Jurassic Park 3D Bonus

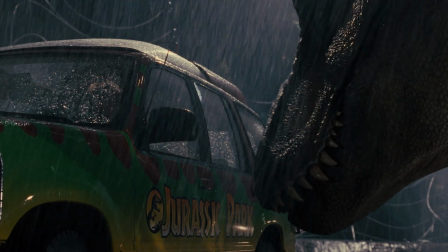And for the first time, because of the 3D, you really get a sense that you're trapped along with them.
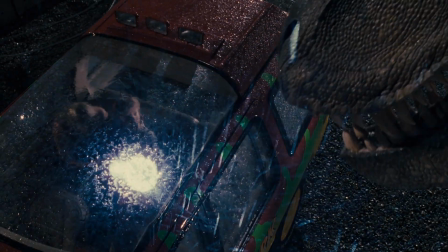You actually feel the walls of that car itself closing in on you. The shot where in the side mirror it says some things may look closer.
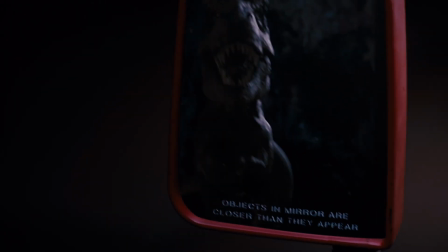It gets a great laugh in 2D, but in 3D, it's fantastic.
Look out!
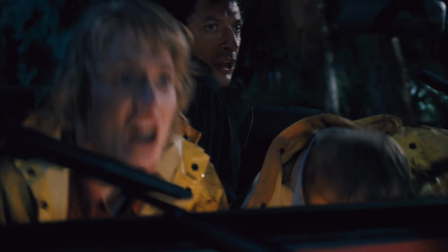Down!
And with a little bit of enhancement, some branches breaking off and a few little splinters coming at right between your eyes.
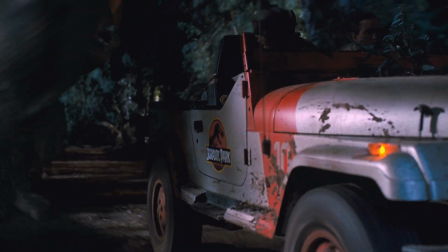I mean, it's like cranking the excitement up from a 7 to a 9.
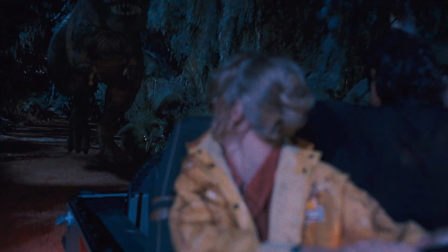When you start getting into dinosaurs in 3D, it opens up all sorts of possibilities. I like scale, I like spectacle of seeing the Brachiosaurus and the big T-Rex there,
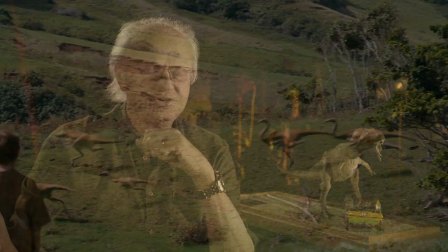but I also like the moving camera shots, the Gallimimus Stampede and all that stuff.
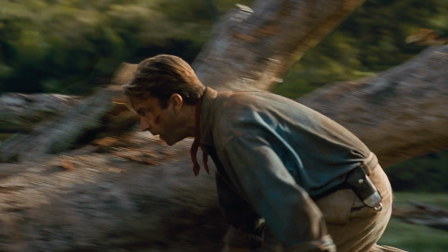One of my favorite shots is the T-Rex jumping out and grabbing the Gallimimus with the cast in the foreground looking over the log, because that's got a lot of depth, that shot in
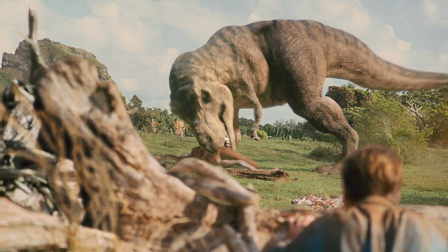it. Jurassic Park isn't just a dinosaur movie, it's a survival movie. And there's a lot of set pieces that don't involve animals.
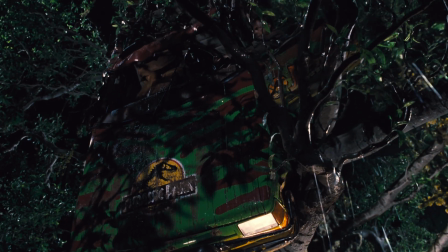One of my favorite set pieces in 3D is when Tim is in the car and Dr. Grant climbs the tree, gets Tim out, and then the branch breaks.
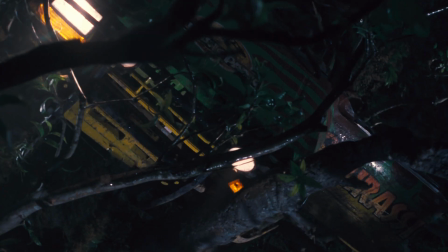And it's a race to get to the bottom before the car crushes them.
Go, go, go, go, Tim, go!
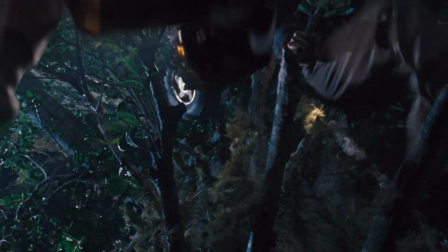The most rewarding moment of this process for me was the first time we showed Steven the Jeep falling out of the tree. He watched it for the first time, the lights came on, and he said, you know, I haven't seen that moment that way since the day we shot it.
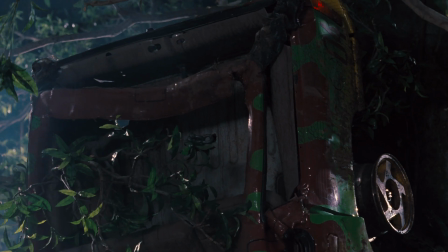And it means we did it right. The kitchen scene works great in 3D
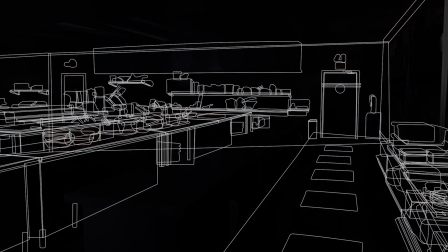because there's so much distance between the end of the long counters and the door where the two raptors enter. So you really get a tremendous sense of perspective, which we never really had before in just 2 dimensions. Film, even 3D film, is all up front, but sound is all around you. And it's the way we hear the world. We see up front and we hear 360 degrees.
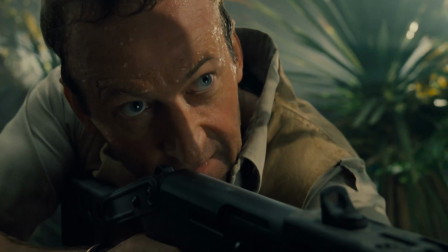So I try every trick in the book to wrap the audience in sound when appropriate,
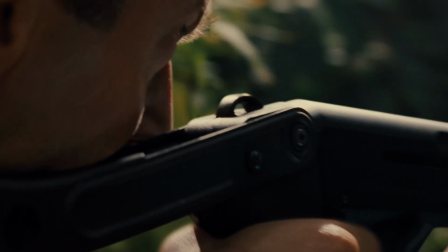because I think that too, like 3D, makes you feel like you're in the movie.
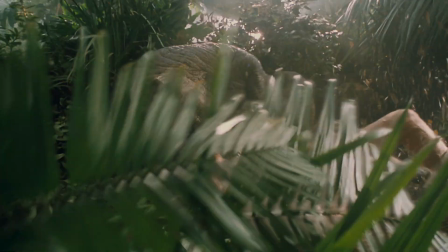Clever girl.
I took advantage of this opportunity to remix a little bit and kind of update the mix.
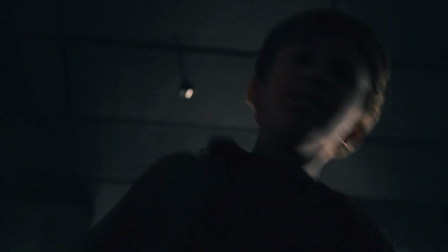I got a little more radical, pulling things back and playing with things behind you. And I might have pushed things like the big T-Rex roars a little bit bigger and broader than I did before. So I apologize if anyone thinks it's too much, but I don't think so. I'm really proud of Jurassic Park because it was the first movie in history where the principal characters were digitally created
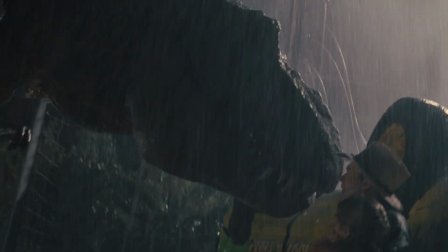and intercut with a great full-size live-action Stan Winston animal. That blending of the digital with the analog, you know, I'm so proud of it,
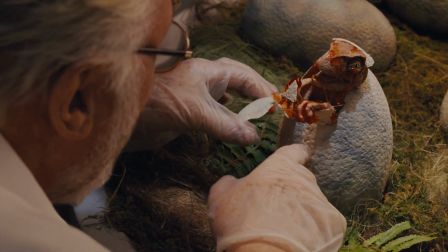how seamless that was 20 years ago, and how seamless it seems even today in 3D.